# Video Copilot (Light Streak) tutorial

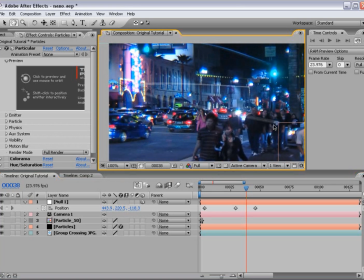So as you can see, it's pretty light, not very dynamic, kind of looks plain.
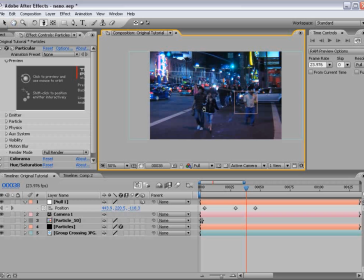So let's take the track Z camera tool and just move in closer to this particle.
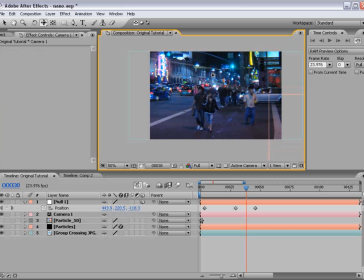And we can even really get close. And I'm just tapping C and toggling through the camera controls. So let's move in a little bit more, maybe right there. Okay.
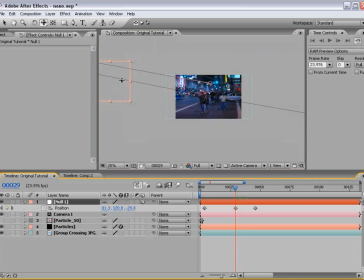Now what we want to do is reanimate this so that our keyframes don't go so far off.
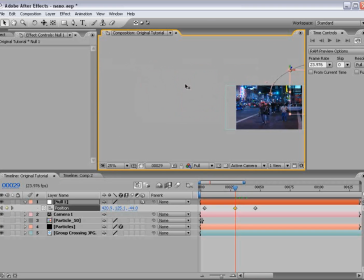Let's just bring this in a little bit.
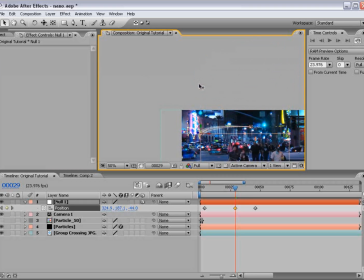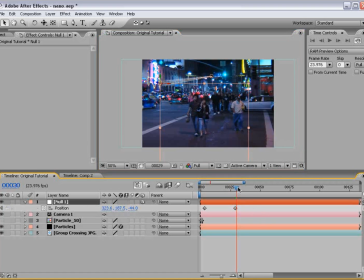Delete our last keyframe and just reanimate that.
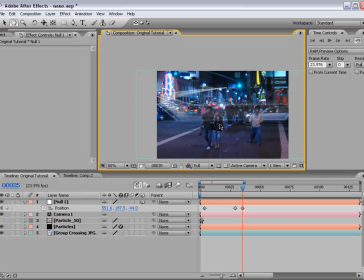Okay, so now it kind of comes down the street, turns the corner on us.
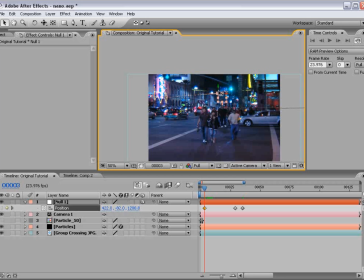And let's just push this down a little bit too too, so that it's lower on the street.
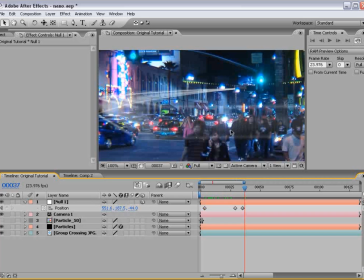Okay, now it is a little fast, because you can see it's breaking up here, so let's just kind of slow this down a little bit.
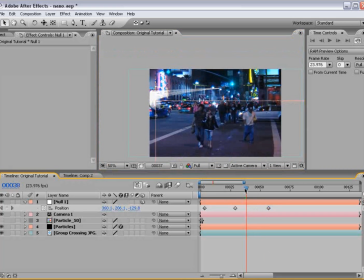I'm going to slow this whole animation down. And I'm even going to move this over so that it kind of crosses in front of them a little bit more.
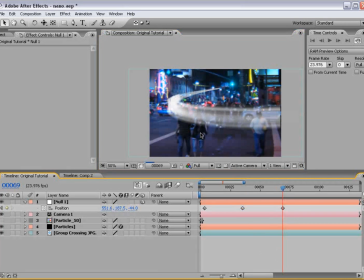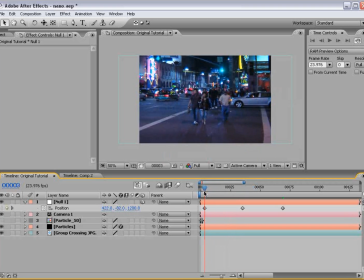So that's what's great about now, using a null object. It's much easier to control the animation because it's like a regular 3D layer.
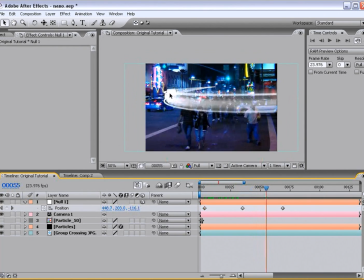And not that the light wasn't a good way, it was just a little tricky. So now it's slowing down a little bit at this turn, and that's because I'm not exactly sure the velocity. We could go into the position and we could play around with that, but you know what we can do instead is right click,
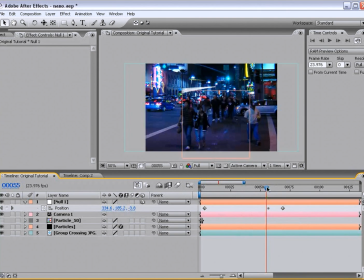choose rove across time, and that'll remap it to a nice clean turn. And then just right click on it again and shut that off, but now it's in place where it needs to be. Then we can select all the keyframes, hold down ALT, and stretch out the animation a little bit.
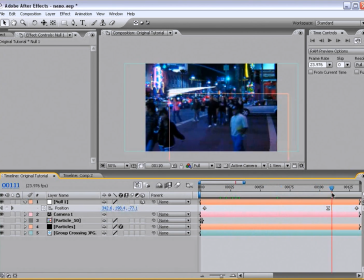So now, it comes down the road and kind of cuts in front of the camera. Now we can go and turn that colorization back on, Colorama, Hue and Saturation, Glow.
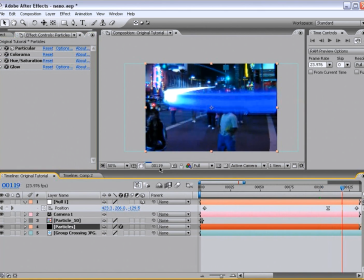And you see we have this nice effect, you can also play around with the Hue and Saturation.
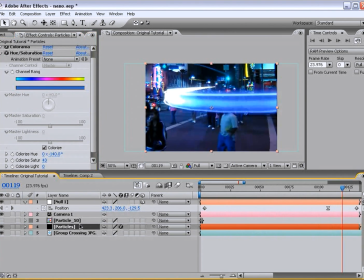Let me bring the saturation down a little bit. And you can even change the transfer mode of the particles now to say screen. And that'll just blend a little bit better with the footage.
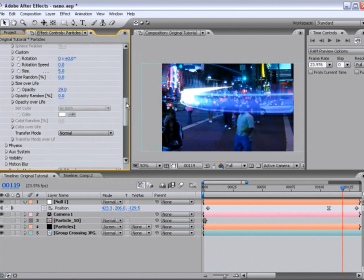Another thing I want to focus on is making these particles a little bit more random, a little bit more life-like. And what we can do is play around with the physics of the particles. So let's again shut off the glow and all this so that we can render this a little bit quicker and see what's going on.
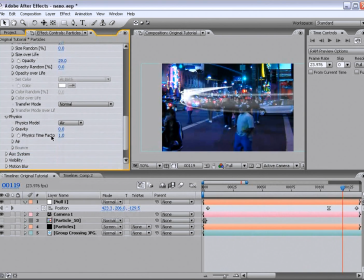I'm going to toggle down the Physics for Particular and play around with the Air and go down to the Turbulent Field.
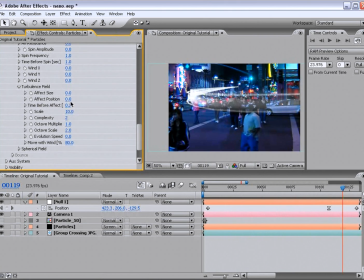Okay, so we have all these different settings in the Turbulent Field, Effect Size, Effect Position, and just go ahead and play around with these.
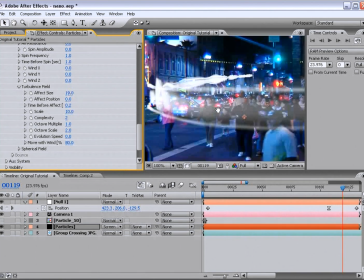And you'll see basically what's happening is randomly the size is changing as
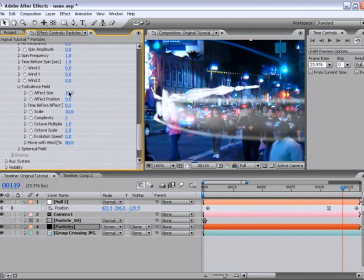the animation goes on. so probably don't want to change this too much but give it a little bit of a randomness.
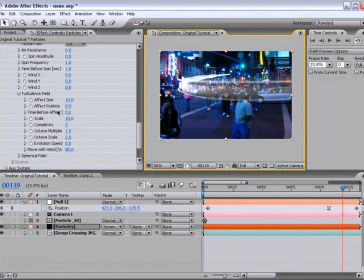Also we have the effect position,
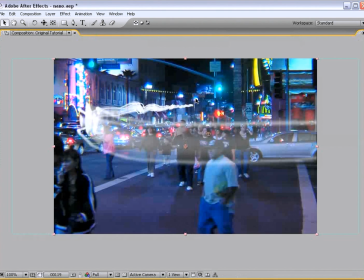you can see that kind of disperses the particle and just also adds a little bit of randomness which is kind of a nice effect too.
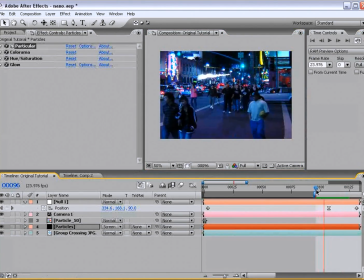Okay,
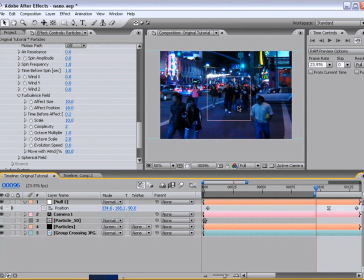you can also animate these settings so that the particles seem to be floating in air.